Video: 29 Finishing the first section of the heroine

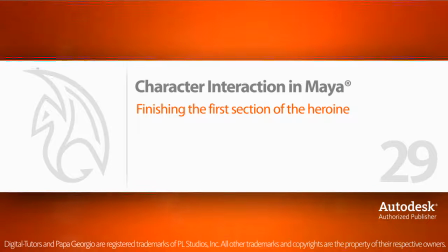In this lesson, we will finish the first section of our heroine. We only have a few tweaks to make.
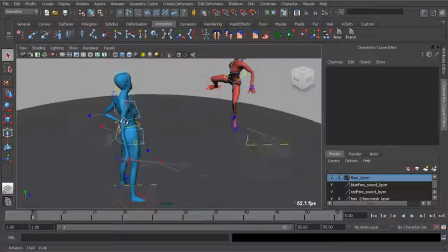So for one, at the beginning of the animation, we need to have a little bit of movement so the character is not completely still.
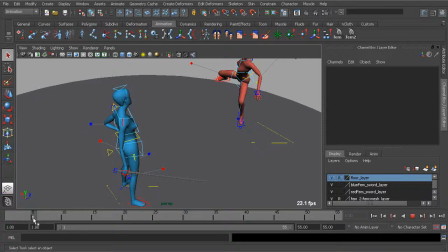That's very unnatural. We should have at least some movement towards the direction that the character is going to step in.
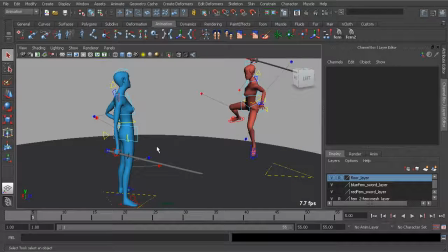So there's a little bit of anticipation there. So let's go to frame 5.
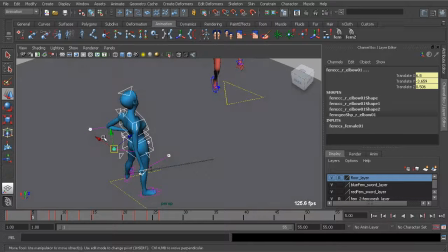We'll grab all of her controls, deselect her feet, and shift her in that direction, slightly in the X, over in the Z.
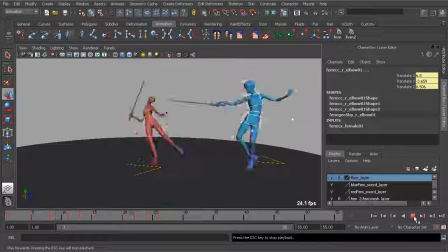So she's leaning in that direction. That's going to smooth out the beginning of the animation also. Okay, that looks good. Now next,
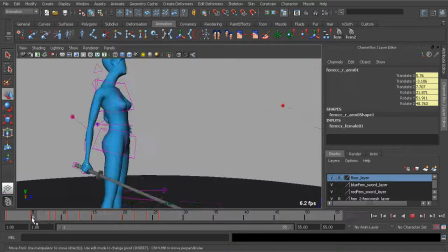going to the sword, as that starts to swing up, you can see we're getting some very wonky
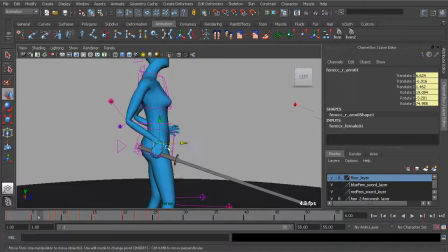orientation in the character's wrist that will need to be cleaned up, so let's go ahead and take care of that.
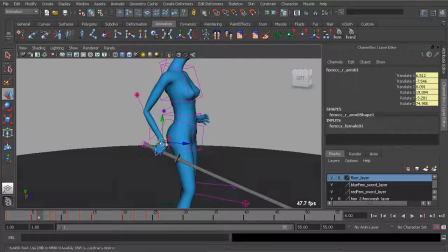So in frame 6, we need to loosen up the wrist a little bit more. We can go ahead and bring the arm out some.
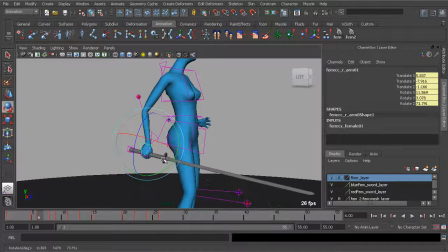Also on 6, maybe rotate the sword up just a little bit more.
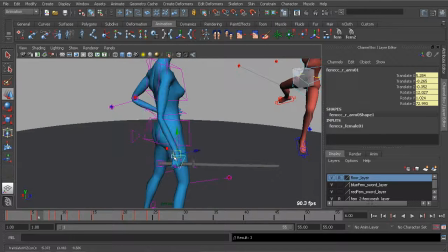And it is swinging forward, so let's keep that in mind. Let's go ahead and bring that up forward.
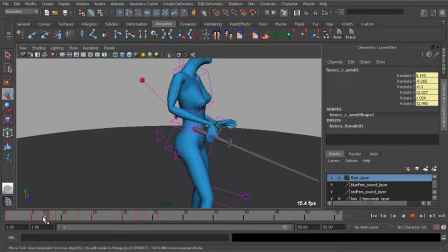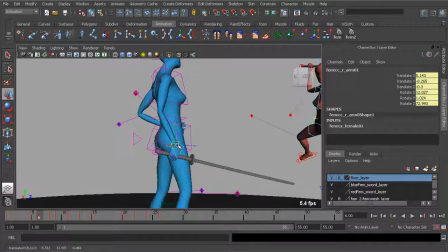I'd like to have it translate up a little bit higher
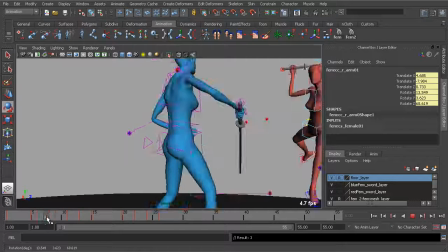just to fix the transition between 5 and 8.
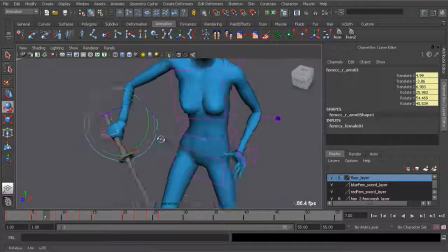We should do the same thing for frame 7. Again, looking at the rotation of the wrist, that can definitely be fixed.
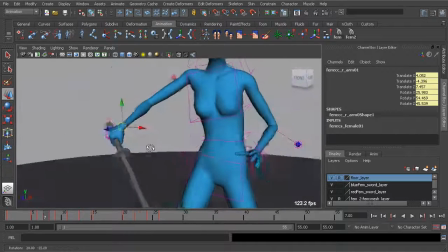So again, we're going to go ahead and pull the arm out a little bit more here and rotate the wrist down slightly.
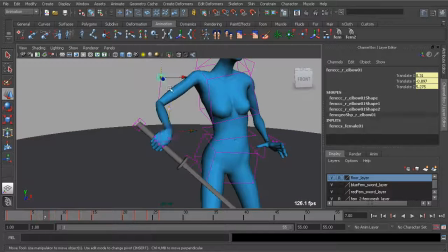And then kind of bring the arm up some. Then I'll grab the elbow, just kind of translate that up.
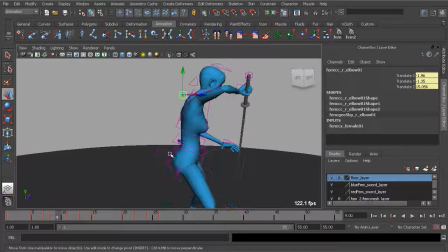So we now have a better transition to her block.
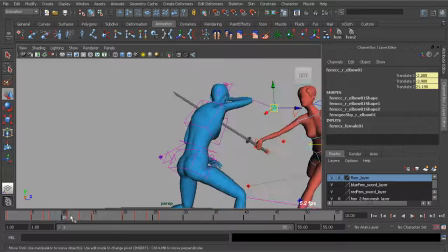Okay, great.
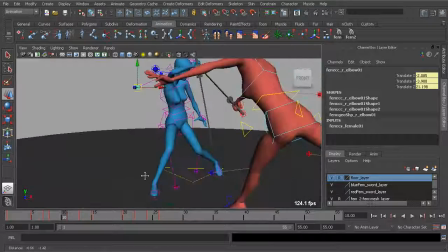Let's go ahead and focus on her footsteps.
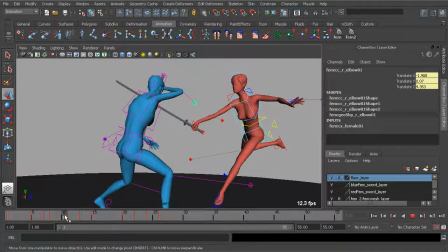So taking a look at this,
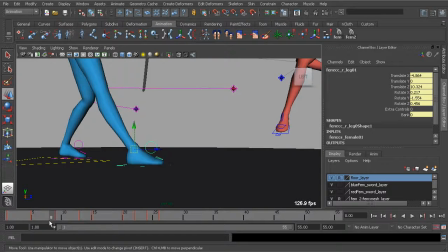we're going to want the foot to, of course, raise up just slightly.
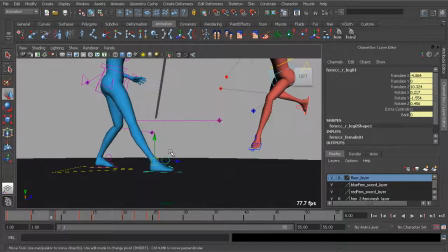Generally, footsteps are small, so we don't want the foot coming up too high.
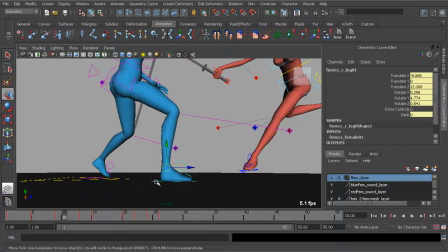And we'll also want the heel to hit and then have the foot follow after. So it's going to work on the heel first. Grabbing our heel control,
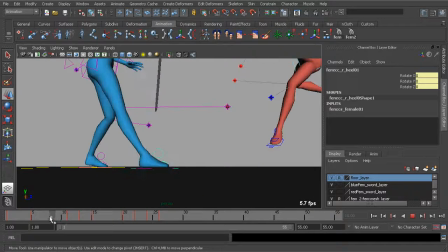we'll go to where we want the foot to plant. That should be on frame 10 because on frame 9, that's where the foot makes contact with the floor.
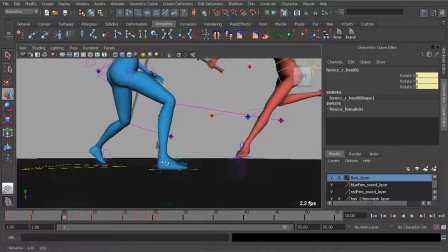So immediately after that, that's when the foot is going to be fully planted.
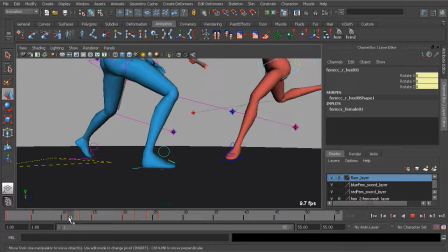So on frame 10, let's go ahead and have a keyframe there. We could always use the key on 11. I'll just shift select, move that over.
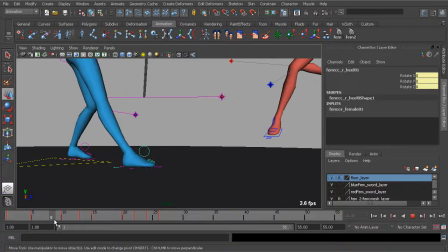Okay. And then from there, going to frame 8, we'll press shift E to make sure that the heel does not rotate up until the time it needs to, which is on frame 9.
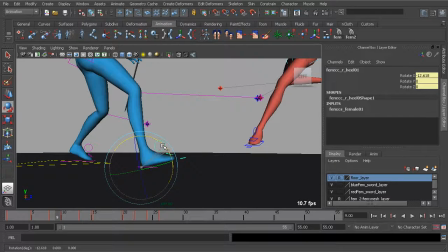So now going to frame 9, we'll just go ahead and rotate the heel up.